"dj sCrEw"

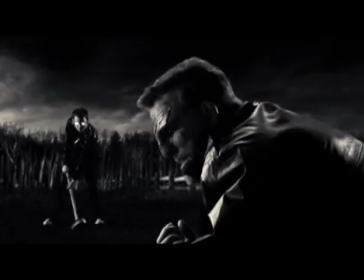[8:03]
Believe it or not, Elijah Wood and Mickey Rourke never met each other either, even though they're having whole entire fight sequences together.
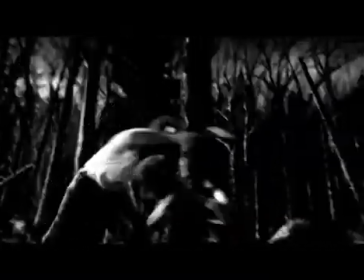[8:11]
Elijah Wood is fighting with Mickey's double, and Mickey is fighting with Elijah's double.
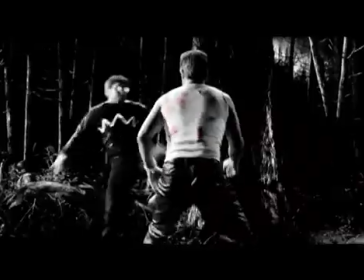[8:16]
And because I'm the editor, and because a lot of this is drawn out already in the books,
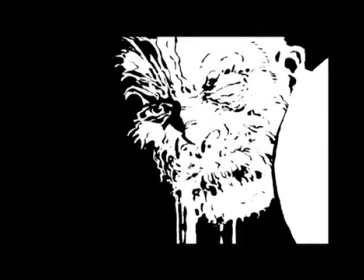[8:20]
I can take a shot like this of Mickey getting kicked in the face, have Mickey's real face,
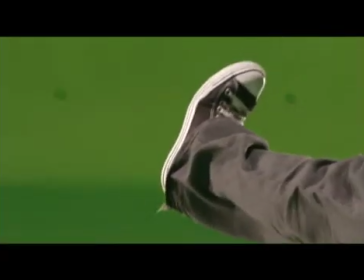[8:25]
and then 4 weeks later have Elijah Wood come in and throw his foot into frame. We had some special effects makeup in this movie.
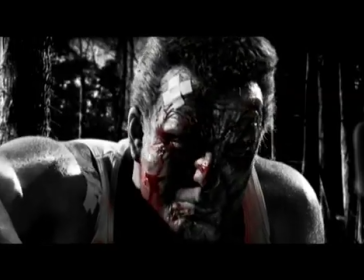[8:33]
The Yellow Bastard, Mickey Rourke is Marv. But there's something else I wanted to try.
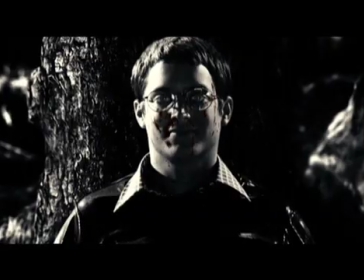[8:37]
If you look at these shots of Elijah, there's something really creepy and odd about them. Besides keeping his eyes light in the darkness, you don't really notice until you see what it looked like before.
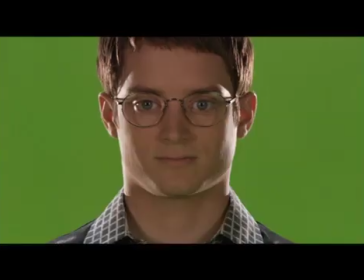[8:46]
This is him before, and then this is him after. I just did a little bit of a change on his shift on his chin.
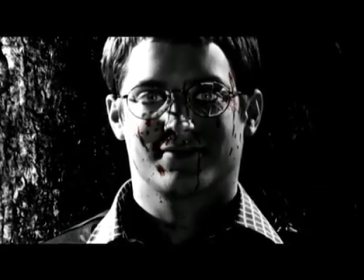[8:51]
He has a very recognizable chin. And I wanted him, when he was in silhouette especially, not to be so recognizable.
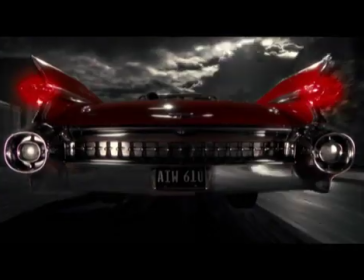[8:56]
And he liked the result quite a bit. About a fourth of the shots I did this on. Because our green screen was so small, shots like this that seem very dynamic,
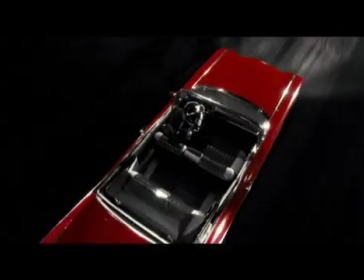[9:05]
where the camera cranes up and over and around and spinning around the car, we don't really move the camera.
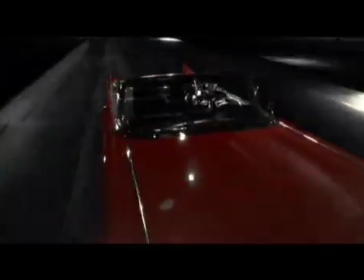[9:10]
We just move the car. There isn't room to move the camera on that green screen. We need a 360-degree green screen.
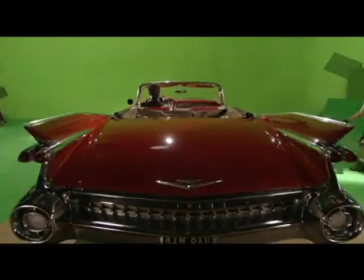[9:17]
Since we just have a small area, we have wires attached to the car, and we start by having the car facing the green screen and then spin it towards camera.
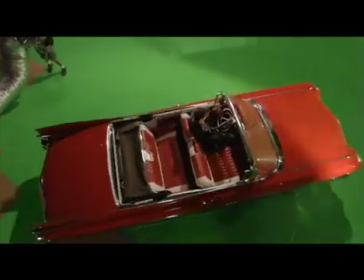[9:25]
And all we're doing with the camera, if you notice, is we're booming the camera up and then booming it back down.
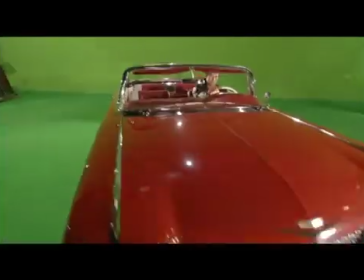[9:30]
We're not climbing over the car at all. But once you put the background in, it appears that way.
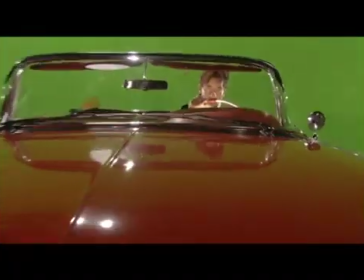[9:34]
And since I've shot so many movies on green screen now, you just automatically start thinking backwards like this.
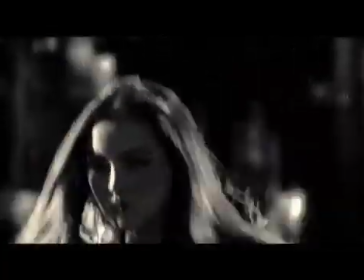[9:39]
So if we ever had an extra idea, like Frank came over at one point and said, I want to get a shot where blood hits Miho's face and she doesn't blink, because they've never done that in a samurai movie.
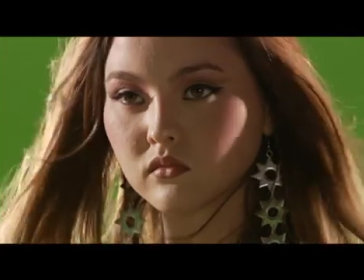[9:46]
I shot her with her eyes open, and in the same take, I had her close her eyes, and then we splattered her with blood.
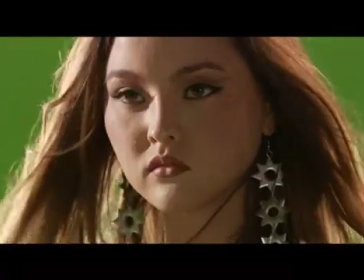[9:52]
By doing that, I was able to keep her open eyes from previous in the take, and superimpose it over her face when the blood hits it. Watch the all green screen version. You can see what the movie looked like when we were done shooting. That's one of the special features on here.
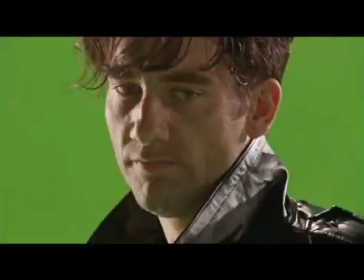[10:07]
It's just the entire movie shown on green screen, and you can see what little we had to work with and how much work needs to be done later on in post.
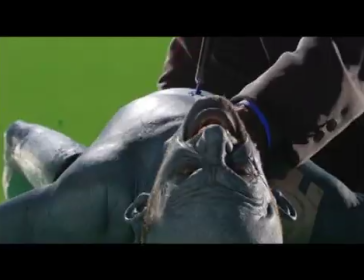[10:15]
This movie was going to be so different from how regular movies were shot that I got into trouble with the DGA, who said, oh, well,
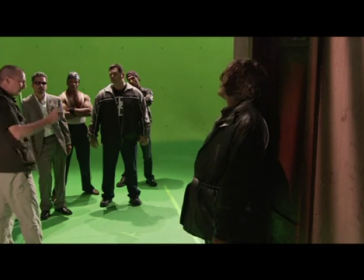[10:22]
co-directors can't have co-directors. It usually doesn't work. How did it work with Frank?
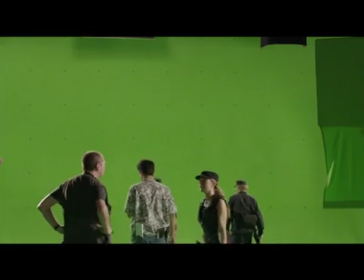[10:27]
Well, we both shared something in common. He loved his material, and I loved his material, so we didn't really want to stray from that.
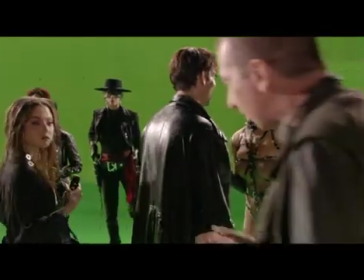[10:32]
I really wanted to translate it directly to the screen. And if you read his books, you see that he's already a director.
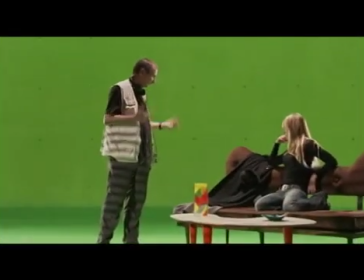[10:39]
He was just working with paper instead of a camera. I really wanted to emulate that in the movie and make the cinematic equivalent of his book.
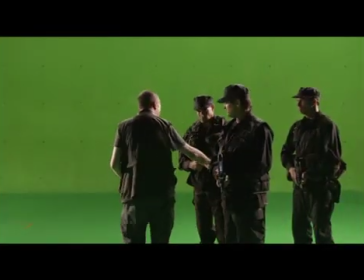[10:45]
Frank had some very specific directions sometimes, like he didn't like how this mercenary was holding his gun.
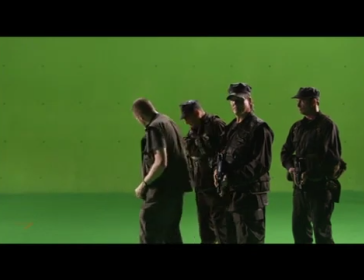[10:50]
It wasn't as visual or how he would have drawn it. So you see him adjusting the gun, and the guy's looking at him like, what the hell is he talking about?
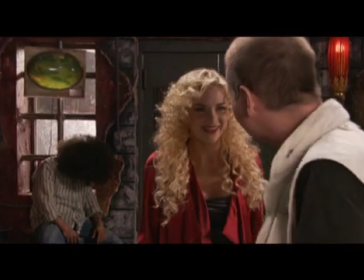[10:57]
But of course, he's not seen what Frank's seen. So if you want to have fun, learn your technology.
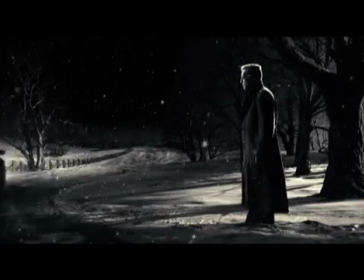[11:03]
The technology helps push the art form and create new ideas. And learn it.
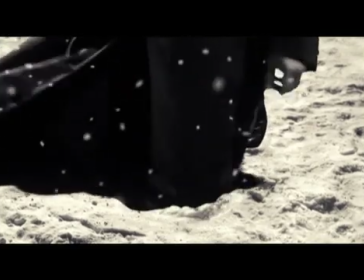[11:08]
It's all there in your house already. They've already created smaller versions of all these programs that you can have on your laptop.
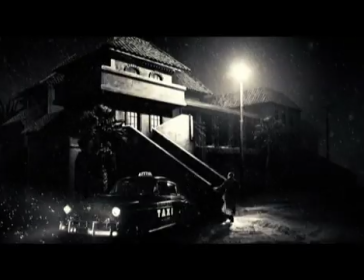[11:14]
Sometimes they come on your laptop built in or on your home computer.
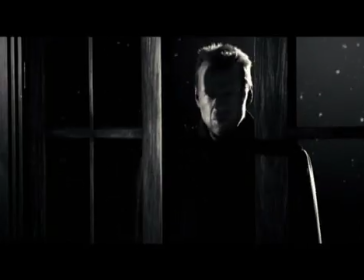[11:17]
And with digital home video cameras, you can already be doing everything that we're doing here and more.
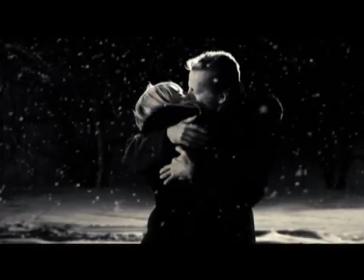[11:23]
So have fun, be creative, and good luck. I'll talk to you next time. Bye. I'm not here.
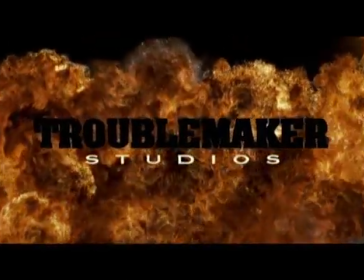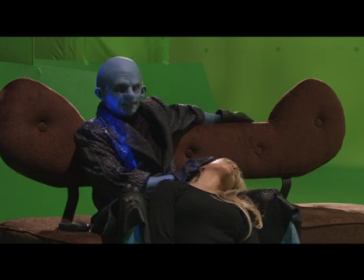[11:40] Just so the old fart could hold on to some hope of having a grandson. Line, fuck.